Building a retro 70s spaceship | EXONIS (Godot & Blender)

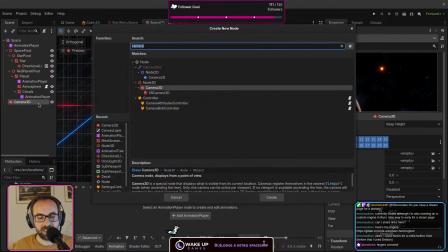Yes, I'm going to do that. I've been stupid. Animation player. No.
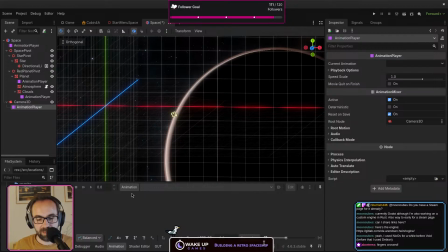Animation player. New camera.
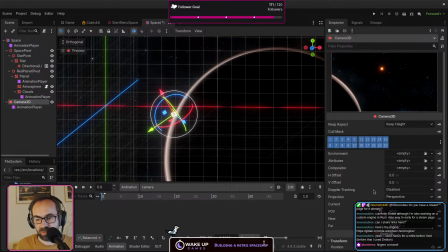And I'm going to animate the camera position and rotation in this scene. Because why not? Right? I don't want to reset tracks. I don't care. It's temporary. It's just for me to test.
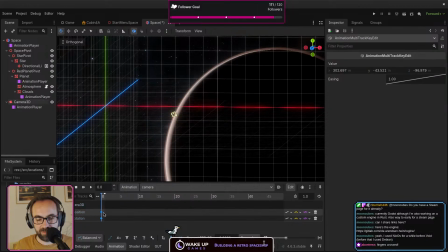Create. Those are the final values. I'm going to move them at like 20 seconds. I'm going to insert a key here, move those at 0, 0, 0.
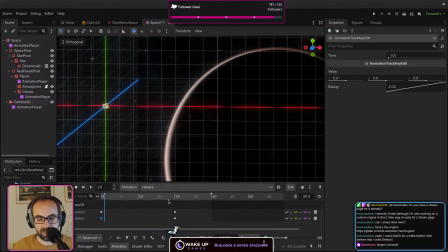Okay, and this is 20 seconds, 30 seconds, don't care. Okay, so now we're moving the camera.
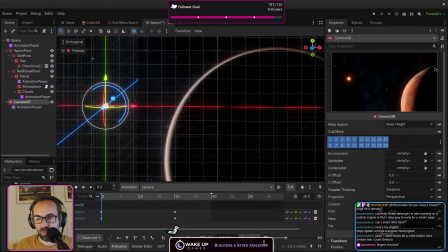So if I select the camera, we see what it sees, and I can just move like this. So we do lose sight of the planet. And we're not like,
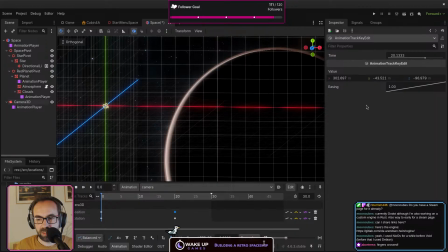yeah, the position goes from 0. Yeah, we need it to be much further away than that.
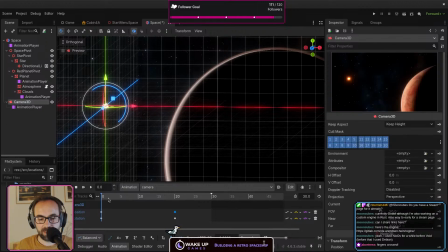Be interesting. Actually, in the other direction.
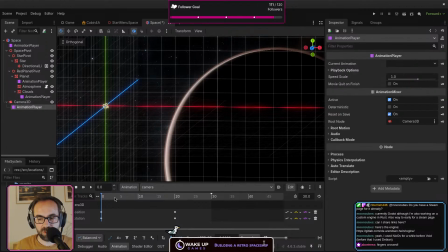Because what I want is the camera to move in space, not just rotate. With this, it's going to look like it's just rotating.
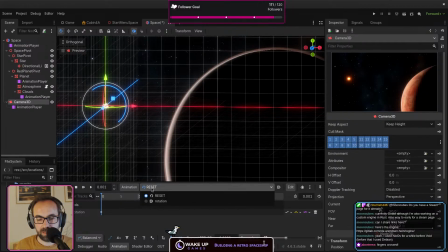Oh, wait. Camera. Thank you. Nah, that's going to be bad. It's just rotating.
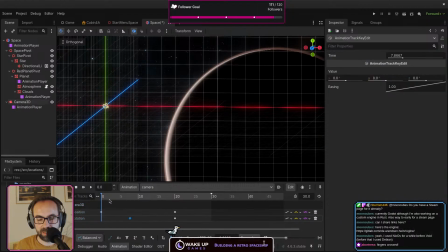Yeah, maybe if I start the rotation later, it's going to look good.
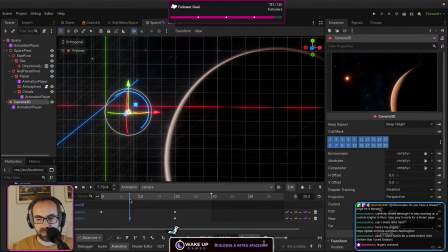That's better. I like that. And then it just rotates for the sake of it. Who's Chad? Said chat with a T.
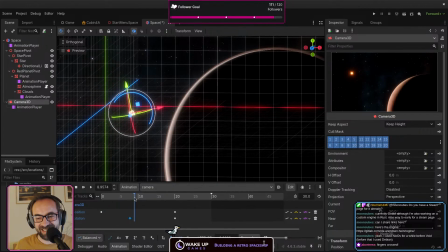Fingers crossed. Thank you. No, but that's not it. This is harder than I thought.
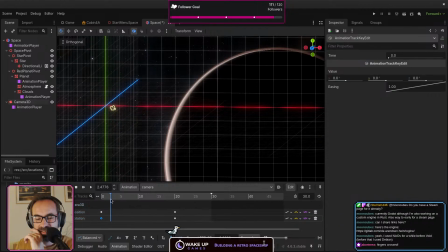It needs to start rotating initially. Otherwise, it's going to feel random.
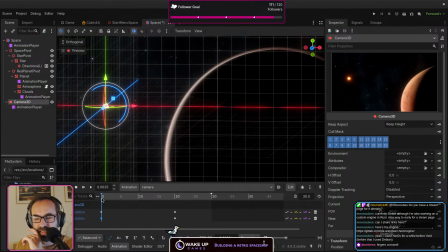We've established that. So it's like we're drifting in space, right? This is good, but
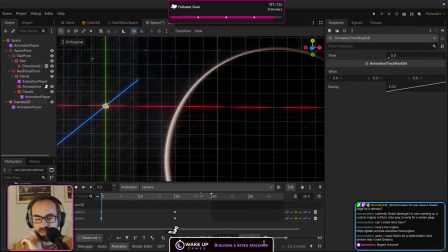maybe if the initial position, instead of, we end at 300 meters. What if we start at minus 300? So we start, we have a very good view of the planet.
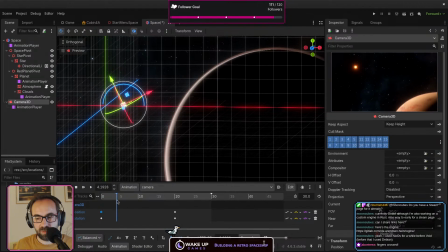Then we move far away. Still not convinced.
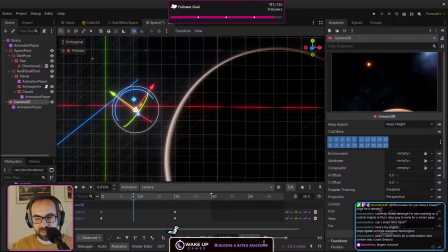What's wrong with that? The problem is this here. Like, this is good. We're going further away. I can buy that.
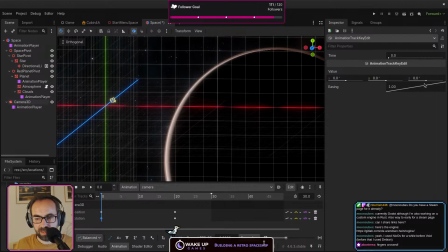Maybe, you know, with a nice easing, like we start slow and we end slow.
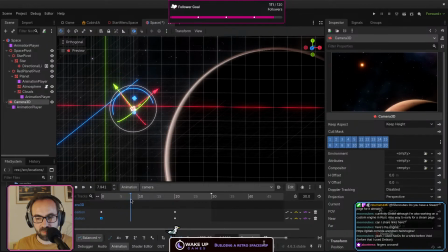Initially, there's not much rotation. Then it speeds up. Then it settles, you know? Something like that could work, but I don't like this here, where we don't see the planet anymore.
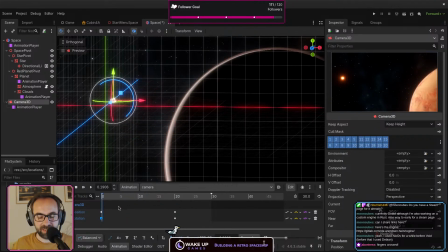Yeah. So instead,
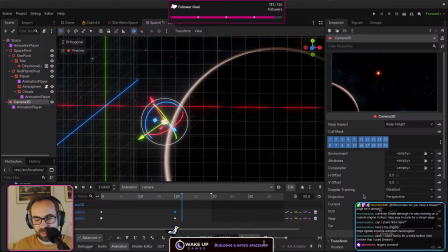I'm gonna do like this. I'm gonna keep tweaking this so that it's just the rotation.
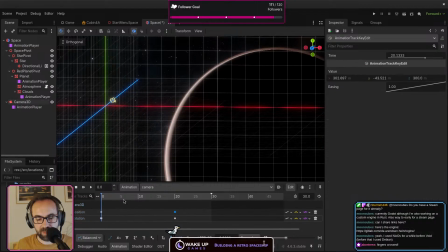What if I go here, disable the rotation, then animate?